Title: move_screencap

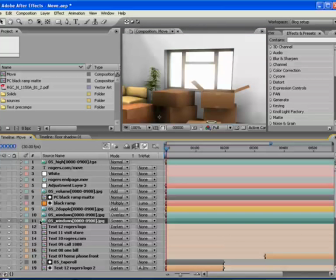[20:35]
So what I did was I will just turn this on, and let me just what would be the best way to show this?
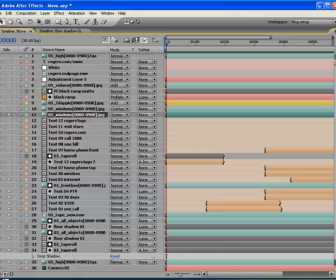[20:43]
I'm just going to maximize the thing here. Yeah, going to turn off the solo for all these layers here,
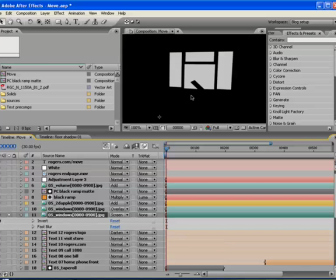[20:51]
and you can see if I turn off the blur effect that I've got here, all I have is a scene of just the windows.
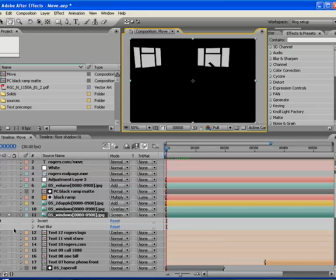[21:01]
So when I turned that layer on,
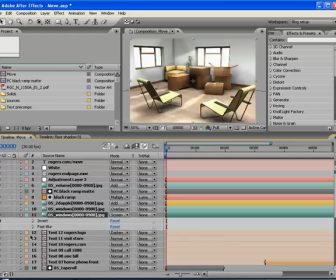[21:06]
there we go, you can see that, I'll just turn that off, it just adds a little bit of a glow,
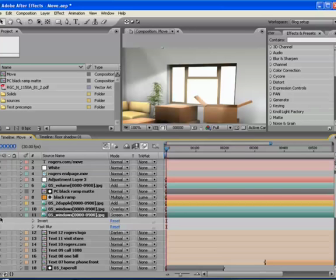[21:18]
just like that, around the edges of the windows. So I liked how that worked. I'll put a bit of a fast blur on that. Needed to have that right there. There you go. I really liked how that looked.
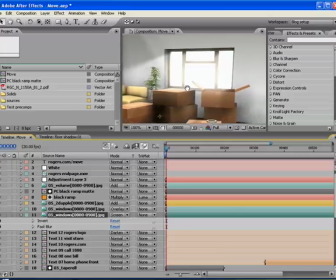[21:29]
It sort of made it look a lot more natural, a little more photorealistic.
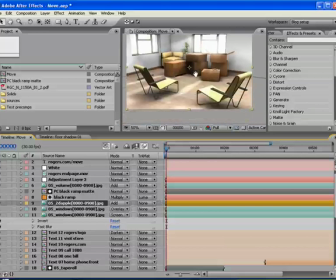[21:34]
Now the next thing that I wanted to do, and I debated when I was rendering it whether I should
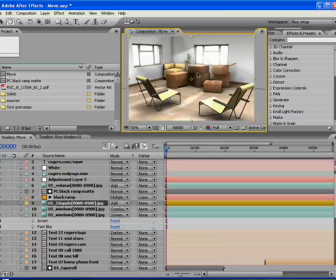[21:40]
have sunlight coming in through the window and hitting the boxes and the floor and dappling all over the place. I decided that I would not, let me just turn all these off right now. I decided that I would not do that in the original render because then I wouldn't have any control over how I wanted the dapples to look in terms of their strength and their intensity.
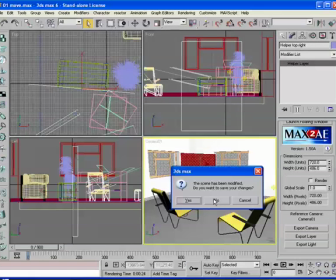[22:00]
So let's go over to the 3D here and take a look at the project that I made. We'll just not save that, and we'll go to light dapples.
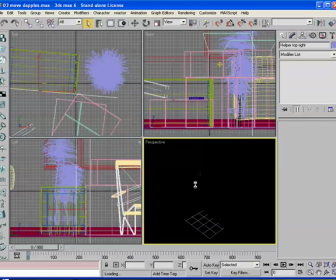[22:08]
And if we take a look at this scene, I'm going to render this now, the first frame, as soon as we're coming up here.
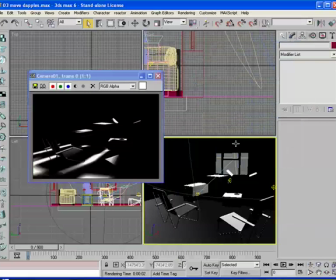[22:14]
And you can see I've got a light positioned outside of the window, and when I rendered it, all the materials, all the objects that I had here were just gray materials that would accept the light, and I end up with just a grayscale image of where the light fell onto the scene.
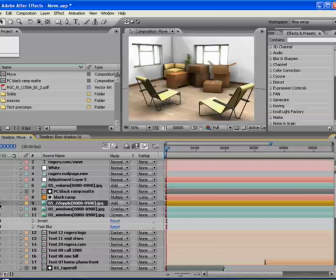[22:29]
Now the great thing about that is, when I've got that and I turn this on, my dapple, turn on our, keep that off.
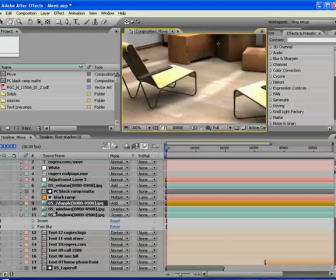[22:36]
When I've got my dapple, we'll zoom in here a little bit. All I have to do is put the add transfer mode on it.
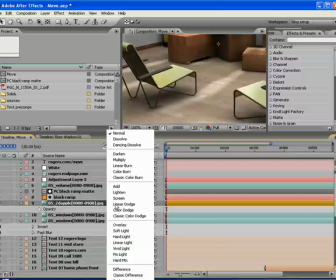[22:44]
If we put this to normal, we'll see what it looks like. And I'll also pump up the opacity to 100.
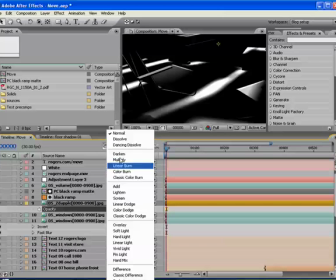[22:50]
This is the render that I did, remember. If I put this to add, that's really, really blown out right now.
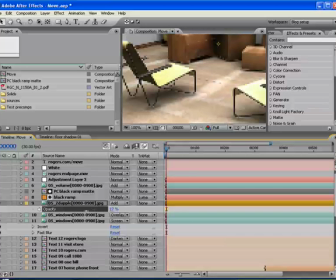[22:57]
So all I did was just change the opacity, dragged it down until I got just the amount of dappling that I wanted. Now this was really great to do in After Effects because if the client came back and said, yeah, it looks good, but the dappling you've got there is too much, I don't have to go back and re-render the whole thing.
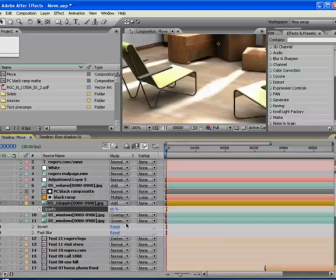[23:14]
All I got to do is move it down or move it up. So that was a really handy little thing to do there.
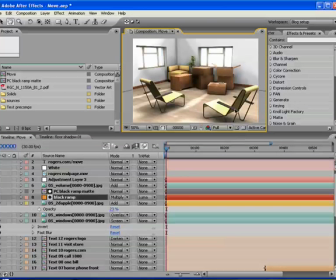[23:23]
So the next thing that I approached is that I looked at this, and like I was saying earlier, it looks like basically there's no roof on this room here. And well, there isn't a roof on this room. It was all lit from above using the Omnilight domes.
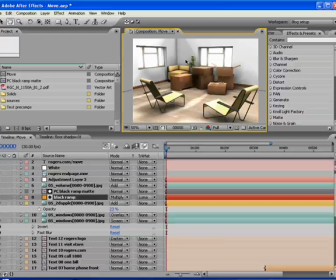[23:37]
So what I wanted to do is I wanted to give it just a little bit more of a look to try and make it seem like there is a roof up there somewhere. And the way that I chose to do that was I wanted to darken up the top of the image here. So what I did was I just created a black ramp. There we go. We'll just turn that on. I put the multiply mode on it, transfer mode.
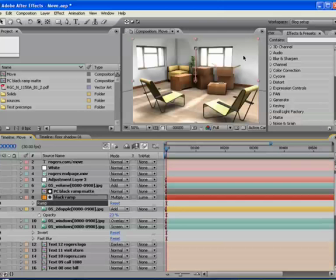[23:57]
And if we go to our ramps, let's see, I'm going to have to bring up, there we go. You can see that the start of the ramp is right up there, and the bottom of the ramp, which is white, is right there.
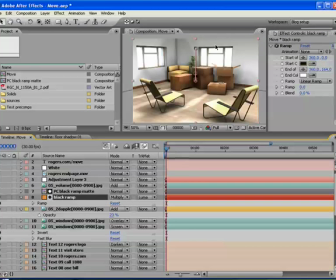[24:12]
So now when I apply that, It sort of looks now a little bit more like there might be a roof up there. It just kind of darkens the top of the image a little bit. So arguably that worked okay.
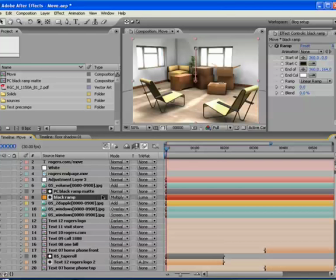[24:26]
I was happy enough with it, and the client was happy enough that we decided to go with it. So. The next thing I decided to do is I wanted to create some volumetric light.